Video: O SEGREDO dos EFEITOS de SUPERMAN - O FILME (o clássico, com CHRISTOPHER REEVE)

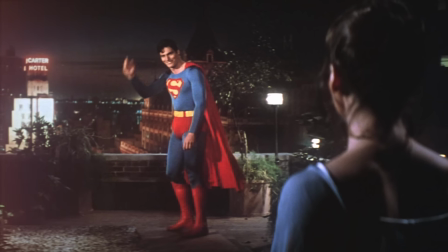(8:11)
O truque aqui é que, na verdade, o Superman tinha sido filmado antes,
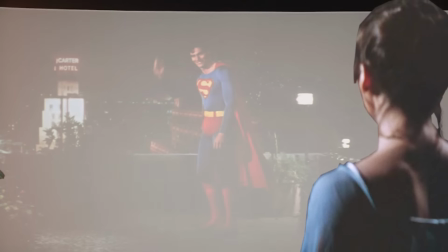(8:16)
o que a gente vê quando os dois se despedem, na verdade, é a imagem dele projetada em uma tela.
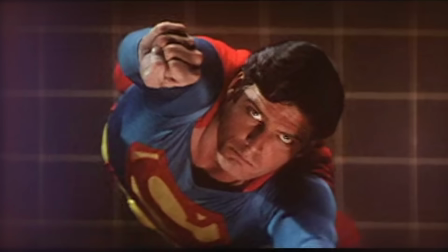(8:21)
Falando em telas e projeções, o truque mais utilizado para fazer o Superman voar foi a chamada projeção frontal com o processo Zoptic.
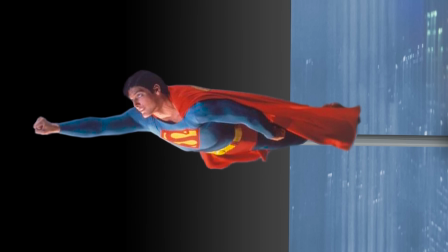(8:29)
Apoiado em um suporte, moldado na medida exata do corpo, Christopher Reeve atuava diante de uma tela onde as imagens de fundo eram projetadas.
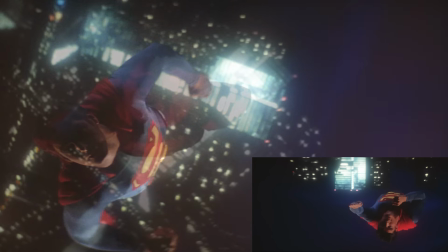(8:38)
Como Reeve também era piloto, sabia melhor do que qualquer dublê como deveria se mover nas cenas aéreas.
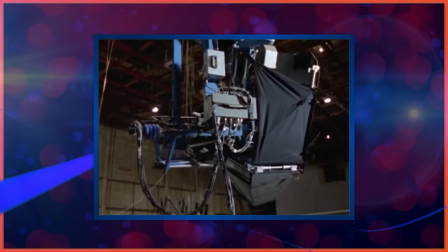(8:44)
Mas a maior parte do movimento do voo era feito por uma câmera giratória e não pelo ator.
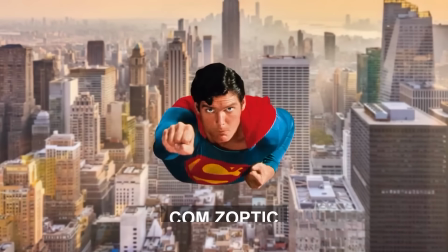(8:49)
O sistema permitia que as lentes de zoom da câmera fossem sincronizadas com o projetor.
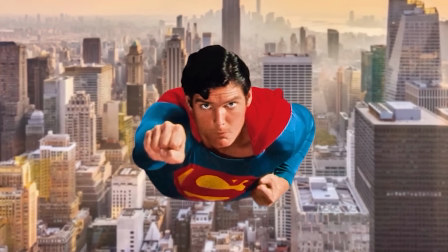(8:55)
Isso foi essencial para fazer cenas onde o herói se aproximava da câmera.
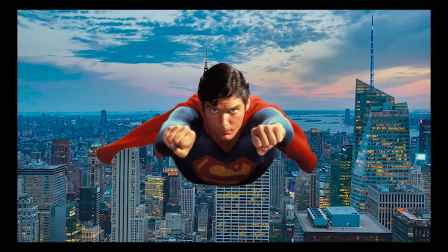(8:59)
Nessas horas, a câmera aproximava a imagem, enquanto o projetor fazia o oposto, afastando o fundo.
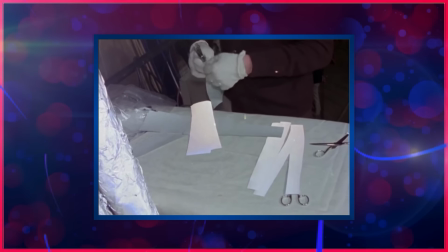(9:05)
Então só o ator parecia estar se movendo. A tela era feita daquele mesmo material altamente reflexivo usado nas roupas das cenas de Krypton.
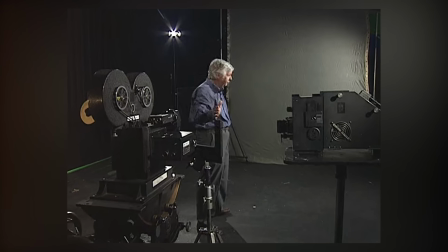(9:14)
Para aproveitar o ângulo onde a reflexão da tela era mais forte,
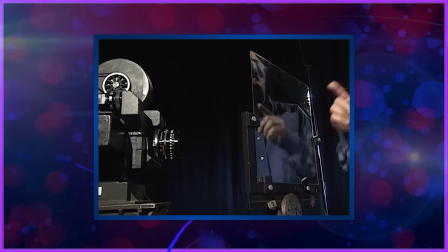(9:18)
o projetor apontava a imagem de fundo para um espelho a 45 graus que lançava a imagem na tela,
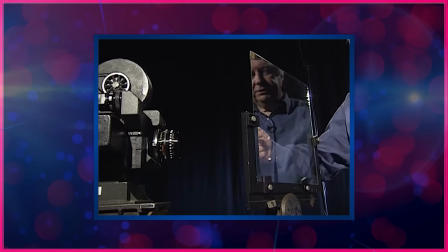(9:24)
e a câmera era posicionada focando no outro lado do espelho, que era transparente.
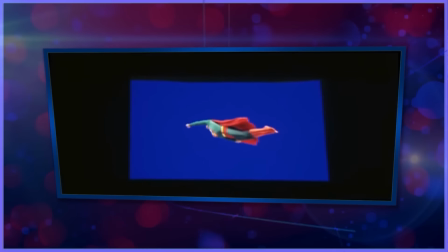(9:29)
O fundo azul só foi usado quando o voo precisava de uma movimentação mais ampla, e para essas cenas,
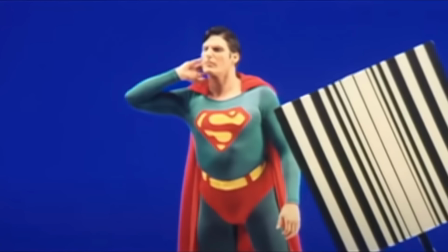(9:36)
Reeve teve que usar um uniforme com uma cor próxima do azul turquesa para se destacar do fundo.
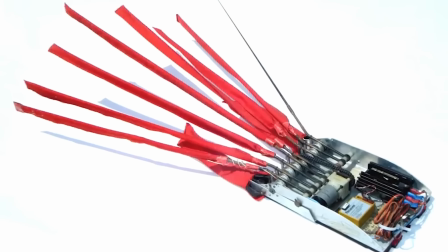(9:41)
Escondido na roupa, Weave também usou um mecanismo que movimentava a capa com hastes para simular o vento.
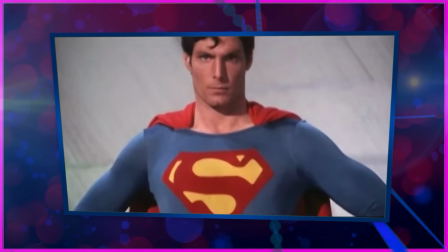(9:48)
Mas nem todos os poderes do Superman foram representados com truques tão complicados.
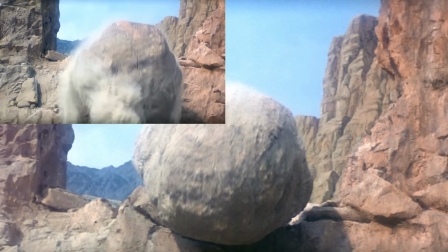(9:53)
A cena em que ele empurra uma grande rocha, por exemplo,
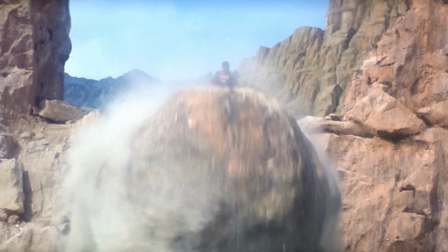(9:56)
foi feita com uma pedra em miniatura posicionada bem perto da câmera, e o ator estava muito mais afastado do que parece.
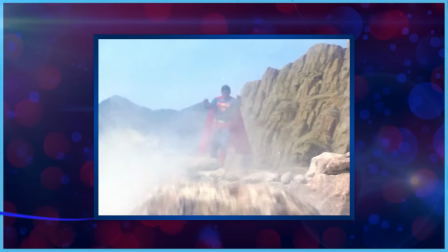(10:03)
Ele só faz um movimento aqui, fingindo que empurrou.
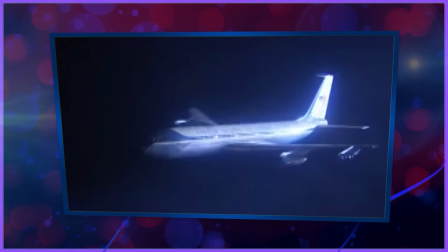(10:07)
Miniaturas também foram usadas em cenas como a do Superman salvando um avião, a do voo dos mísseis,
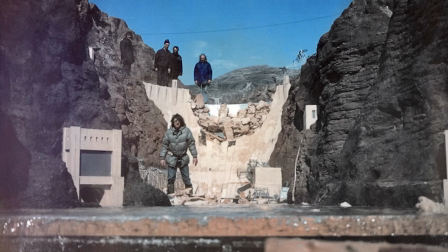(10:14)
a da ponte que é parcialmente destruída e em quase toda a sequência do rompimento da represa.
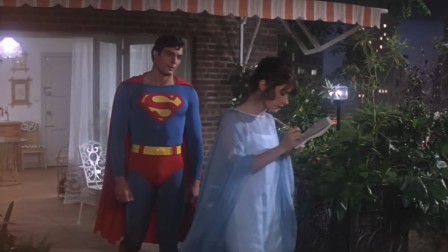(10:20)
Corrigindo uma informação de um vídeo antigo do canal,
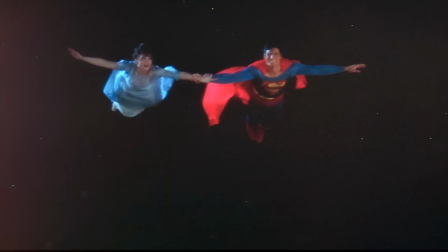(10:23)
Superman o Filme foi indicado a três prêmios na cerimônia do Oscar e acabou recebendo um prêmio de realização especial pelos efeitos visuais,
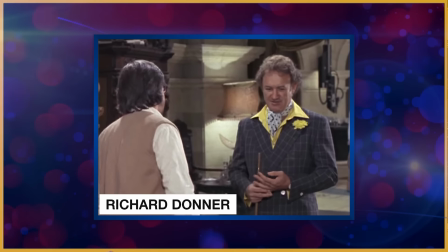(10:32)
mais do que merecido. O filme de Richard Donner marcou gerações, não só porque representa a mais pura magia do cinema,
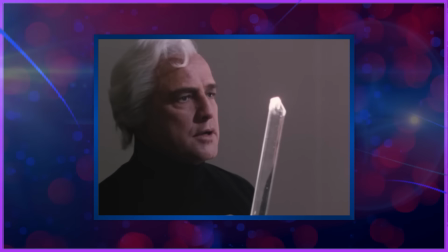(10:40)
mas também porque é resultado de uma fantástica soma de talentos, e ainda apresentou ao mundo o icônico Christopher Reeve,
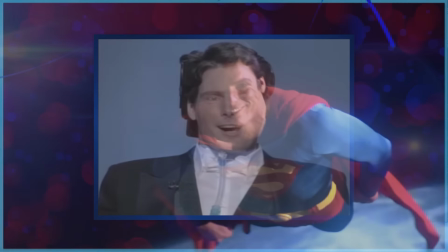(10:47)
que vai ser sempre lembrado não como um astro, mas como o super-homem na sua essência.
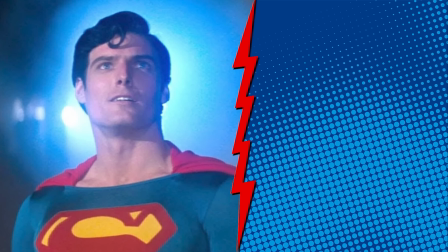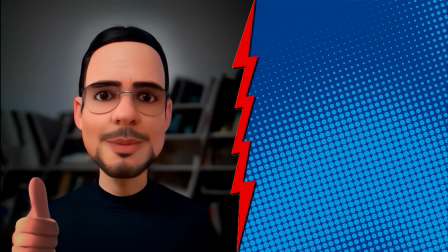(11:01)
Grande abraço e até a próxima!